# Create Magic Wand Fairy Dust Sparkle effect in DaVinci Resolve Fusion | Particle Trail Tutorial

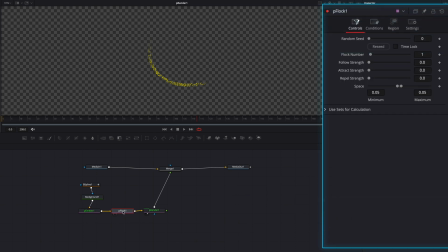(4:08)
And let's just bring up the repel strength setting just a little bit, just a touch.
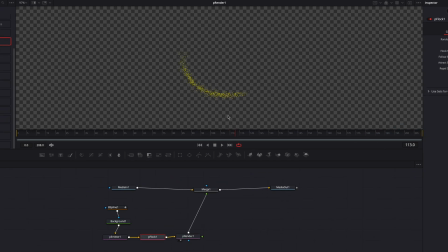(4:14)
But what this will do, as you can see, is to allow the particles to disperse, and it's going to create a more natural movement, more natural look as the particles move across the space.
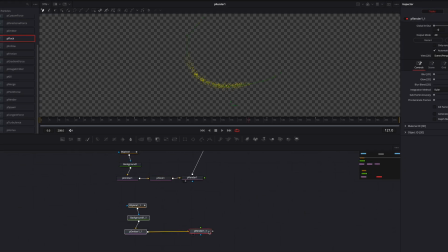(4:27)
All right, let's paste what we just copied earlier and connect this to the previous render node. We're going to look at this new render node, and the idea here is that we want to create a new layer to our overall composition.
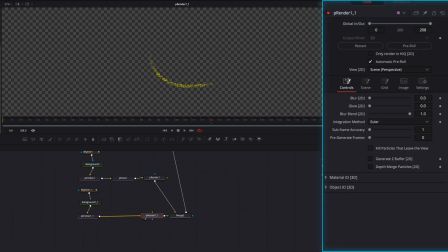(4:39)
So we're going to play with the blur as well as the glow setting. This will add sort of a aura, nice aura to the particles themselves. So if we look at the merge node, we can see that this has a nice glowy effect.
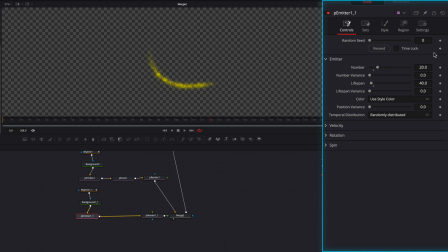(4:55)
And we can also go back to emitter and go to the lifespan, play with that, change up the position variance, and we can also come to style, play with the fade controls, the fade out,
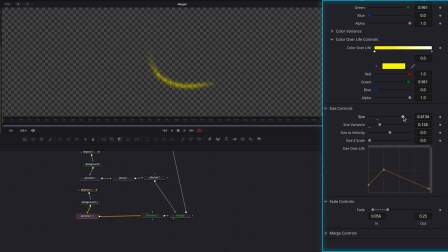(5:10)
as well as the size setting. And the idea is that we just want to add this nice glowy path to the particles that we just created.
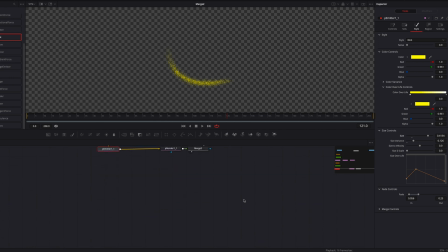(5:18)
Okay, so let's paste once again, and we're going to connect it to the previous merge node, and then let's project this new render node onto the viewer. And here, the idea is that we want to add more movements.
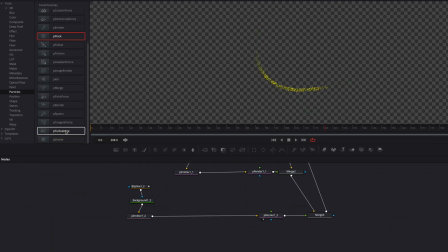(5:32)
So let's bring in a turbulence node as well as the directional force node. And right off the bat, we can see that the directional force is way too strong. It's dragging everything down.
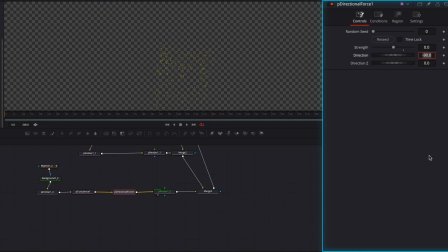(5:44)
So let's bring the strength setting down to zero and then just bring it up a touch. And this, as you can see, is a lot better. But still, we have to work on this movement.
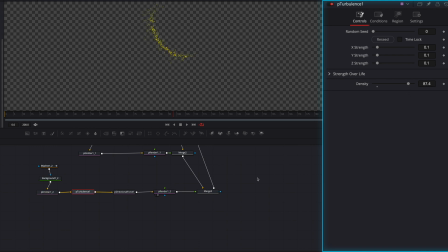(5:55)
So let's come to turbulence. Let's bring up the density. This is not going to change the turbulence force, but it's going to make it look more natural. All right, we can also play with the strength over life setting. So we don't want it to start off too strong. We want it to start off slow and then finish strong.
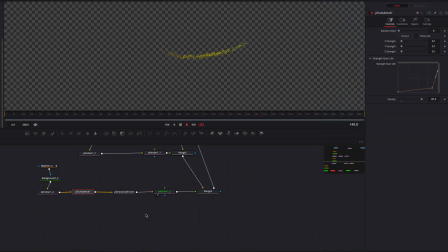(6:14)
So now, as you can see, these particles are not only moving along the path, but also they have a really nice natural movement. All right, let's project merge node onto the viewer. And then we can also come to the emitter node and play with the position variance setting as well as the lifespan settings.
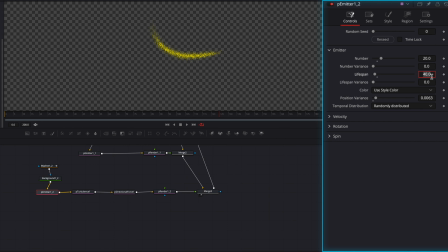(6:32)
But the idea here, guys, is just to enhance this overall look. It's looking pretty good right now, but we're going to for sure come back to some of these settings later on. Okay, let's paste one last time, connect everything to the merge node, and we're going to create the little stars that will be coming out of the fairy dust.
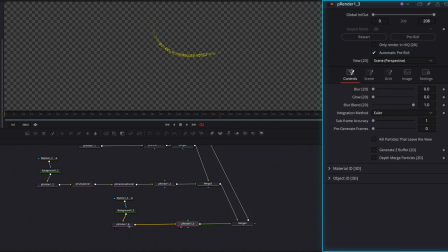(6:50)
So let's project render node onto the viewer. Let's go to emitter, and under style, let's change from blob to n-gon. And then first thing we're gonna do here is to change the size from 5 to 4. We're going to manually override the size setting to 2.
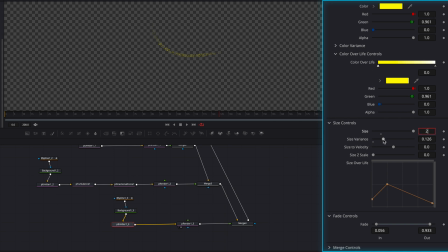(7:06)
Let's also crank up the size variance setting, and let's bring up fade out. And then under controls, we're going to first of all change the number setting from 20 down to 2.
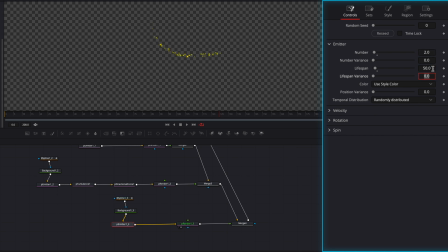(7:18)
Let's also change the lifespan from 40 to 50. And under spin, let's go to the Z setting and then type in 100. This, as you see, will add a nice spinning motion to the particles as they move.
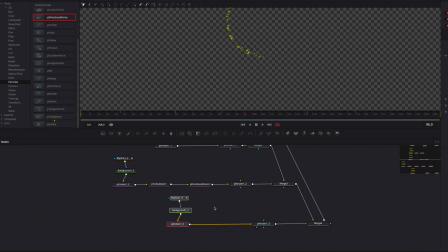(7:32)
Okay, now let's just add some movement to this. So let's bring in turbulence, bring up density a little bit there.
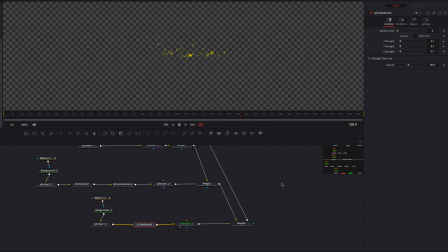(7:40)
And yeah, this is adding a nice smooth movement to it. So let's look at the overall merge node.
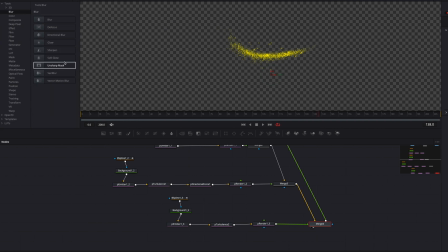(7:47)
So it's looking pretty good. And at this point, we can also add a soft glow to the stars.
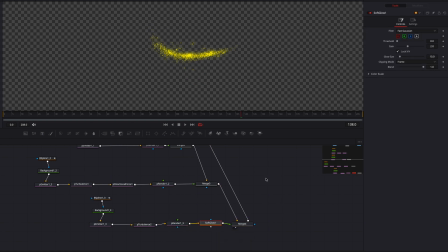(7:53)
So let's do that. This, as you can see, not only adds a nice glow to the stars themselves, but also adds a nice glow to the overall effect. At this point, guys, we're pretty much done.
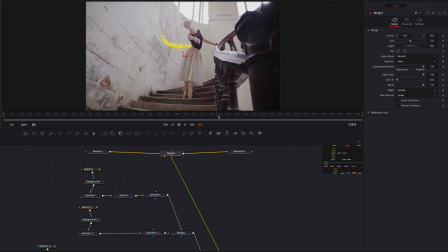(8:05)
So if we look at the overall effect, it's looking pretty good, but I definitely want to continue to polish this look.
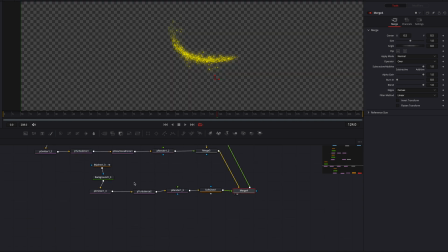(8:12)
So let's come to this last emitter node.